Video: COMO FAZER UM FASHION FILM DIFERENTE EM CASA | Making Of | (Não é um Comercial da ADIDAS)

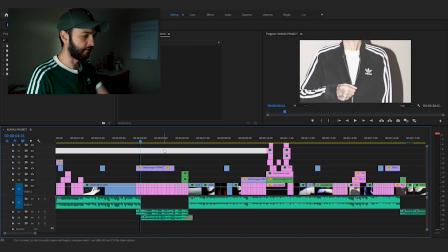(8:38)
Bom, esses efeitos de overlay que você está vendo em cima das imagens, que são esses caras aqui,
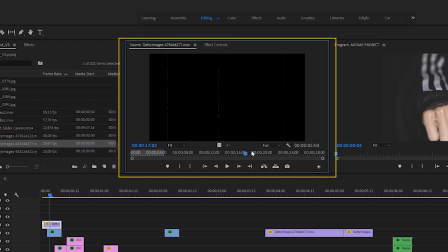(8:45)
um deles é um old film, é um arquivo MP4, que é esse old film look que a gente costuma dizer,
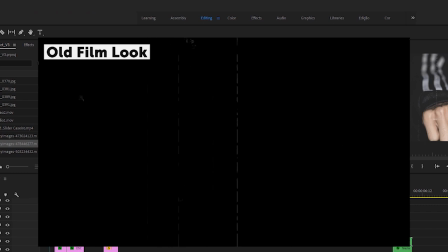(8:53)
essa característica de filmes antigos, né?
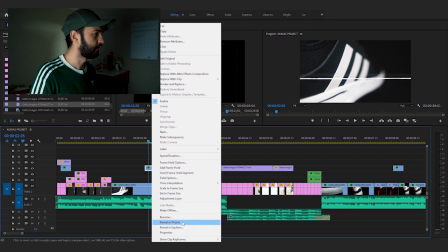(8:56)
E esse outro aqui é um glitch, deixa eu revelar ele aqui também, é um glitch também com fundo preto.
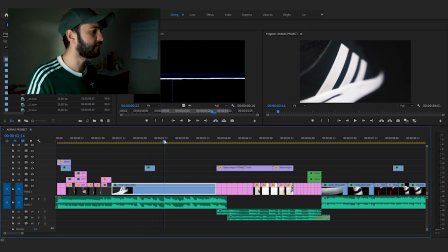(9:03)
Então toda vez que você vê esse tipo de efeito em cima das imagens, quer dizer que eu usei esse tipo de arquivo em cima do vídeo. Para eu fazer isso, eu só arrasto esse arquivo para cima do meu vídeo, ele não vai deixar você ver o que tem embaixo,
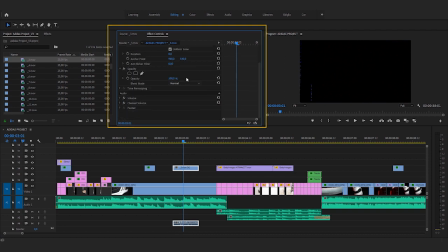(9:18)
e aí eu clico nele, venho aqui em Effects Controls, e em Opacidade eu venho no modo de mesclagem Screen.
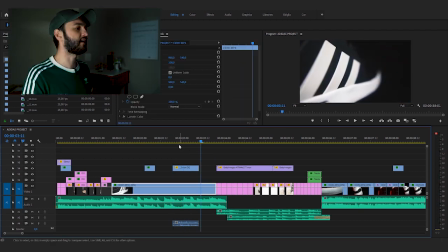(9:24)
Isso vai fazer com que essa parte preta saia e fique só o glitch em cima da imagem.
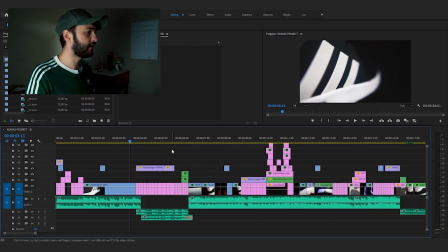(9:31)
Então toda vez que aparecer esse tipo de glitch em cima da imagem, você sabe que é esse tipo de arquivo que eu acabei de te mostrar. Bom, e como a trilha ela tá bem dinâmica também, além dos cortes secos nas fotos, eu brinquei bastante com essa repetição das imagens, né?
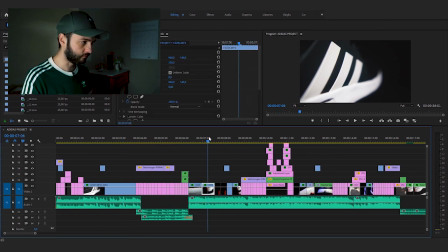(9:48)
Eu vou chegar aqui até um ponto onde eu posso mostrar melhor isso.
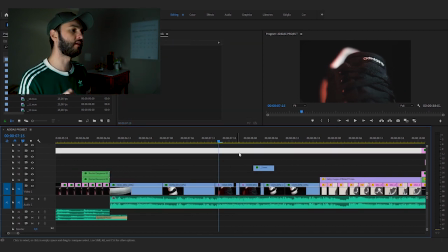(9:52)
Por exemplo, esse aqui, ó, a gente vê que ele tem um soquinho na imagem, nesses dois takes.
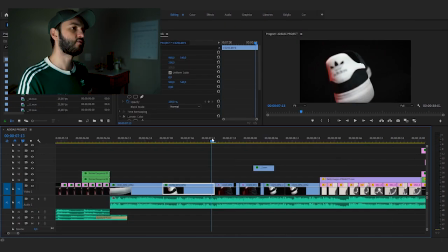(9:58)
E isso é proposital.
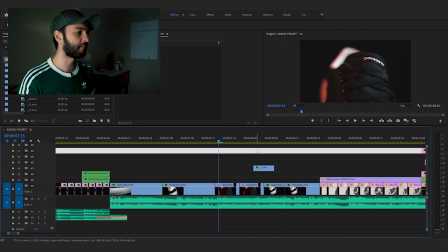(10:00)
Eu quis fazer para combinar melhor com essas fotos que passam bem rápido e também para combinar com a trilha e com os efeitos de glitch.
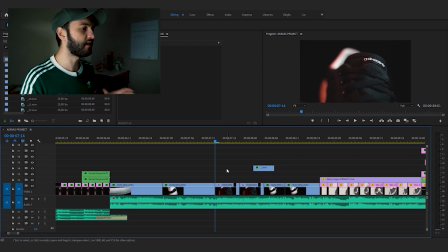(10:08)
Então, é simplesmente a mesma imagem duas vezes.
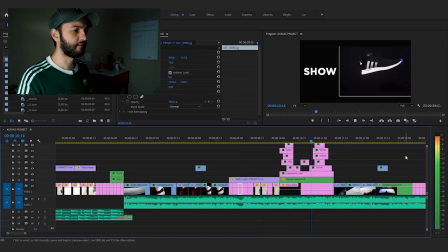(10:13)
E aí, seguindo o vídeo, a gente chega naquela cena dos tênis, né, sendo jogados para cima. Bom, como eu disse agora há pouco, esses takes eram muito parecidos, né? O movimento do tênis sendo jogado para cima era praticamente o mesmo em todos os takes, né, com todos os tênis.
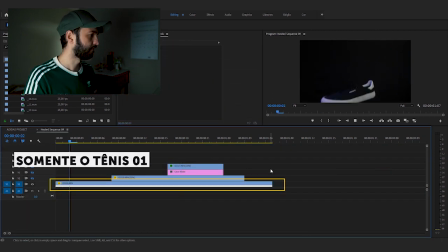(10:30)
Se eu deixasse só o take de baixo, por exemplo, eu teria o movimento até o fim desse tênis. Se eu deixasse só essa camada de cima, a mesma coisa.
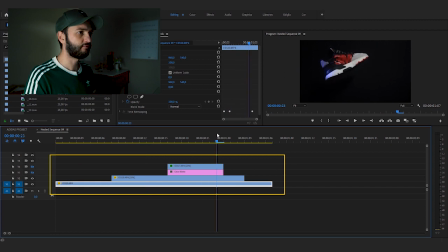(10:43)
Então eu só fiz essa escadinha aqui na timeline e fui cortando esses tênis de maneira que resultou nesse efeito aqui.
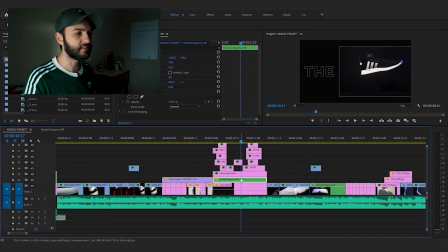(10:50)
Feito isso, eu dei um nest, aninhei essa camada dos tênis e joguei ela na timeline. Diminuí um pouco aqui a escala e também mudei a posição. E aí eu joguei o Lethen aqui, Welcome to the Show, e boa! Bom, depois disso, vão entrar aqui os stop motions,
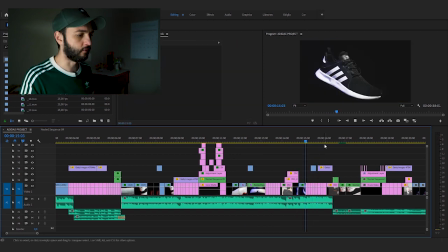(11:12)
que eu fiz já um vídeo aqui no canal explicando certinho como faz um stop motion exatamente
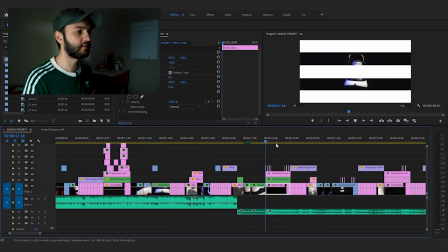(11:19)
igual, né, de um produto, de um objeto girando 360, muito simples, e o vídeo inclusive está aqui em cima.
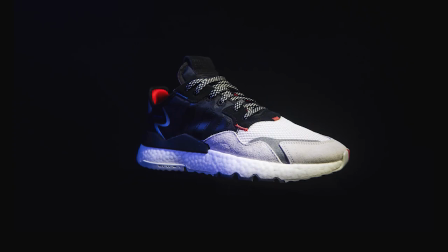(11:25)
Se você quiser aprender mais sobre a técnica do stop motion, só clicar aí e conferir o vídeo lá.
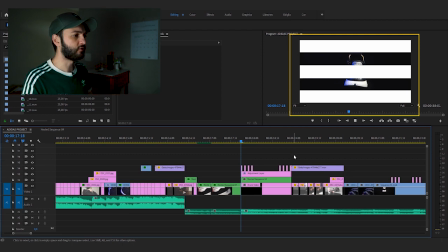(11:31)
Bom, essas listras que aparecem durante o stop motion, elas são as três listras da Adidas, né? É um arquivo em Illustrator, fundo transparente. Poderia ser um PNG também, poderia ser algum outro arquivo com fundo transparente, e ia dar o mesmo efeito.
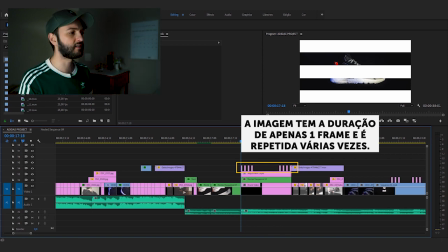(11:48)
E o que eu fiz aí para ela piscar desse jeito foi simplesmente fazer alguns cortes e deixar frame sim, frame não, essas três listras.
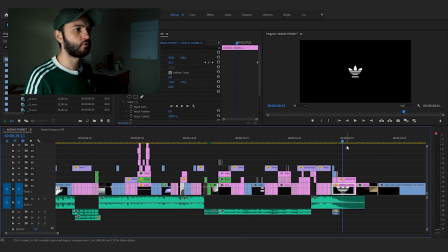(11:59)
E aí, seguindo o vídeo, mais cortes secos, mais stop motion, tudo que eu já expliquei aqui para vocês, até a gente chegar no logo da Adidas.
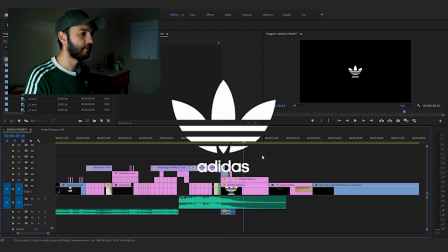(12:06)
Tem vários logos, né? Tem o logo da Adidas Sport, Adidas Casual, enfim. E a gente usou o casual, porque era a maioria das roupas que a gente tinha mostrado no vídeo.
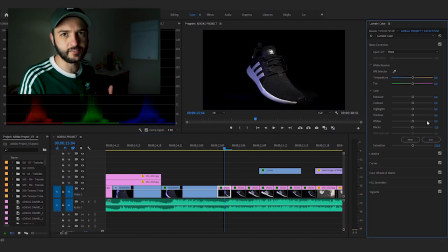(12:16)
Bom, sobre a cor desse vídeo, eu não mudei absolutamente nada nas fotos que o Rafa tratou, que eu mostrei aqui agora há pouco também. Eu não mexi na cor. Mas nas imagens e no stop motion, mexi pouca coisa também. O que eu fiz nessas imagens? Eu desci um pouco os pretos das imagens, né?
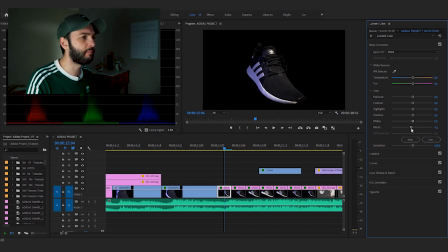(12:35)
Deixei um pouco enterrado mesmo, para ele ficar bem preto. Tomando cuidado, é lógico, para não apagar demais o tênis, já que o tênis era preto, com fundo preto.
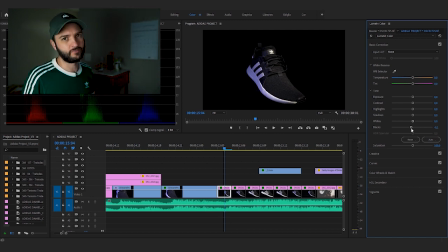(12:44)
A iluminação não era nada profissional, então certamente a gente não tinha iluminação ideal para esse tipo de produto. Mas eu tentei, na cor, melhorar o máximo que eu pude. Através só dos pretos e também dos highlights, para trazer um pouquinho mais de detalhe também nos brancos e camuflar um pouquinho essa falta de iluminação profissional.
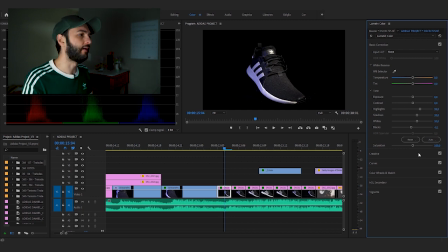(13:03)
Então, feita essa primeira correção de cor, eu fiz uma coisa que é o terror de todos os coloristas. Eu usei um Lute, que é um Lute da Fuji, nativo do Premiere já, e ele traz esse contrastezinho legal, esquenta um pouco a temperatura também. E cara, muita gente vai falar, ah, mas você usou o Lute da Fuji, sua imagem é Sony,
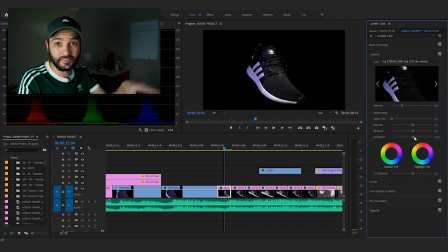(13:21)
e cara, não é uma regra, se você testar lá vários lutes e achar legal o resultado, nada te impede de usar esse lute. Só ter um pouquinho de bom gosto que você não vai ter nenhum problema. É isso. Bom, agora que você já sabe que não tem segredo fazer um fashion filme diferente aí na sua casa, eu sei que você vai mandar ver e fazer vídeos muito legais aí. Se esse vídeo foi útil para você, deixa aqui embaixo seu like, não esquece de se inscrever no canal e ativar o sininho das notificações também. Eu te vejo no próximo vídeo.
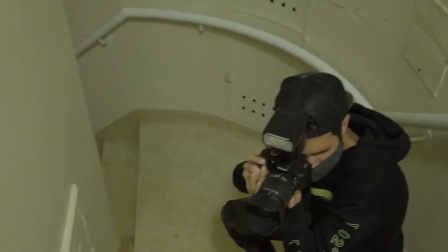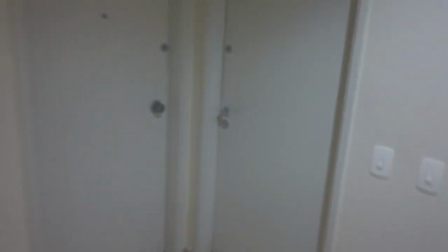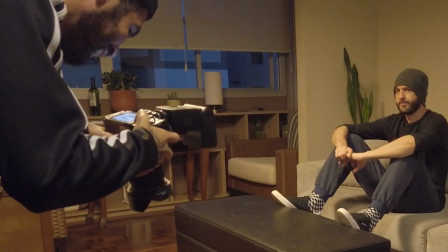(14:01) Fazer a figurinha, né?